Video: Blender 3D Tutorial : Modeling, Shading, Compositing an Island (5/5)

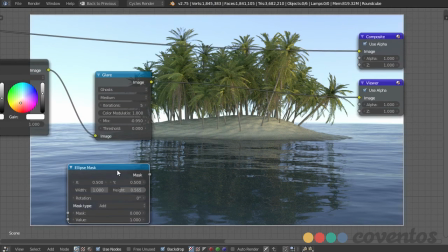(12:28)
I think the width should be about exactly one. All right. So if you press Control Shift on that, you can see we have this nice oval here.
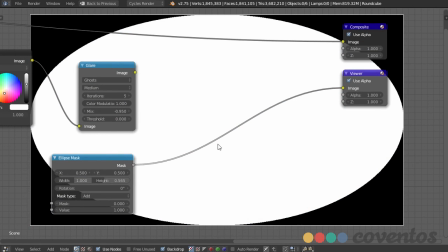(12:36)
And to get that vignette, I'm going to blur this. So I can go to filter and Gaussian blur.
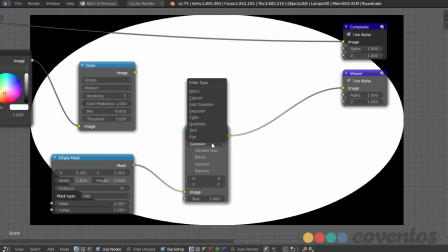(12:44)
I guess it'll just be a regular blur. And set the type to fast Gaussian.
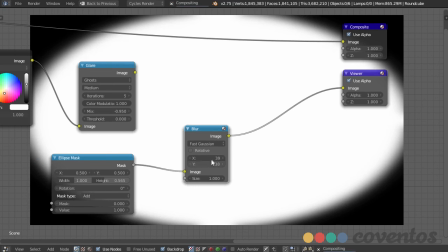(12:48)
Now, you could do this pixel by pixel, however, if you're changing your image size, it's going to change your results.
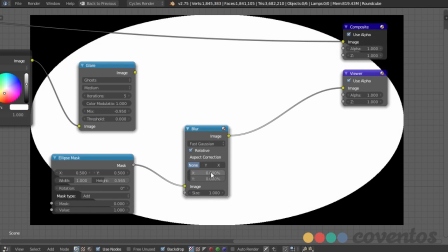(12:54)
So, what I like to do is set this to relative and say each one
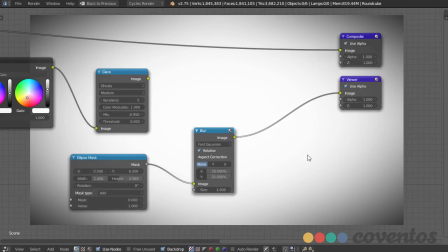(13:00)
blur about 25%, and that gives us a nice vignette.
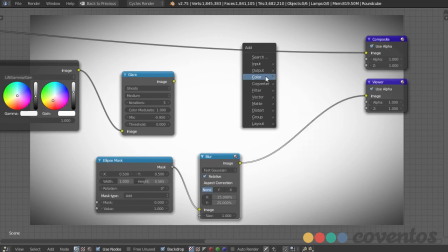(13:05)
Now, we can mix that with the original with a color and mix node. So, let's go ahead and do that.
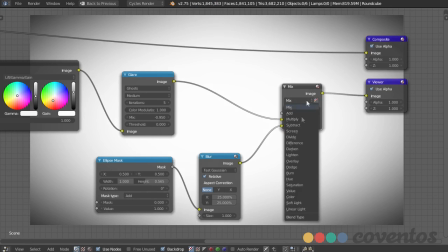(13:11)
And a lot of people like to use multiply, because you'll see that that will darken the edges.
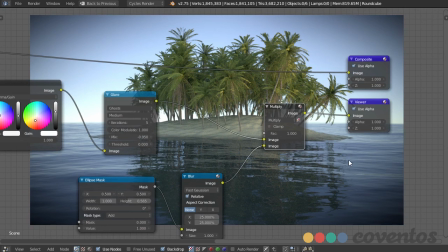(13:17)
However, I don't like using that because it doesn't necessarily accurately depict what actually happens in a camera.
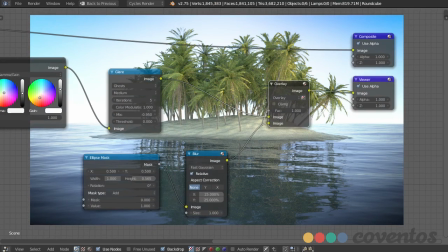(13:24)
So I'm going to use overlay. And what that's going to do is brighten up the center while darkening the edges at the same time.
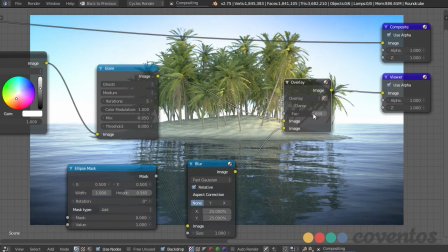(13:32)
And we can decrease the factor to get a little more subtle effect.
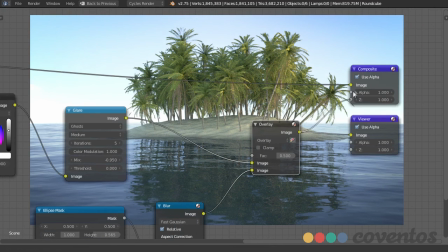(13:37)
So I say a value of 0.5 looks about right. And we can plug that into the composite like so.
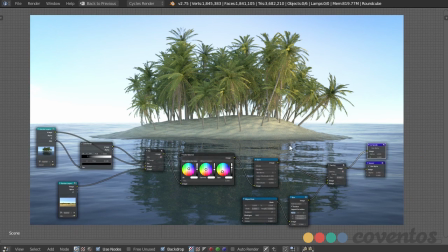(13:46)
So you can see that with just a couple minutes of simple node editing, we can go from a very simple, very rough image to a pretty good looking image. All we needed was the right base to work from, which was the work that we put in the last few videos.
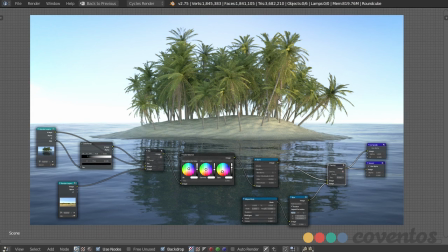(14:02)
So that's it for this series on how to create and animate a simple island scene inside of Blender. There was a lot to cover, but I think we made pretty good time, and I look forward to seeing you in future videos.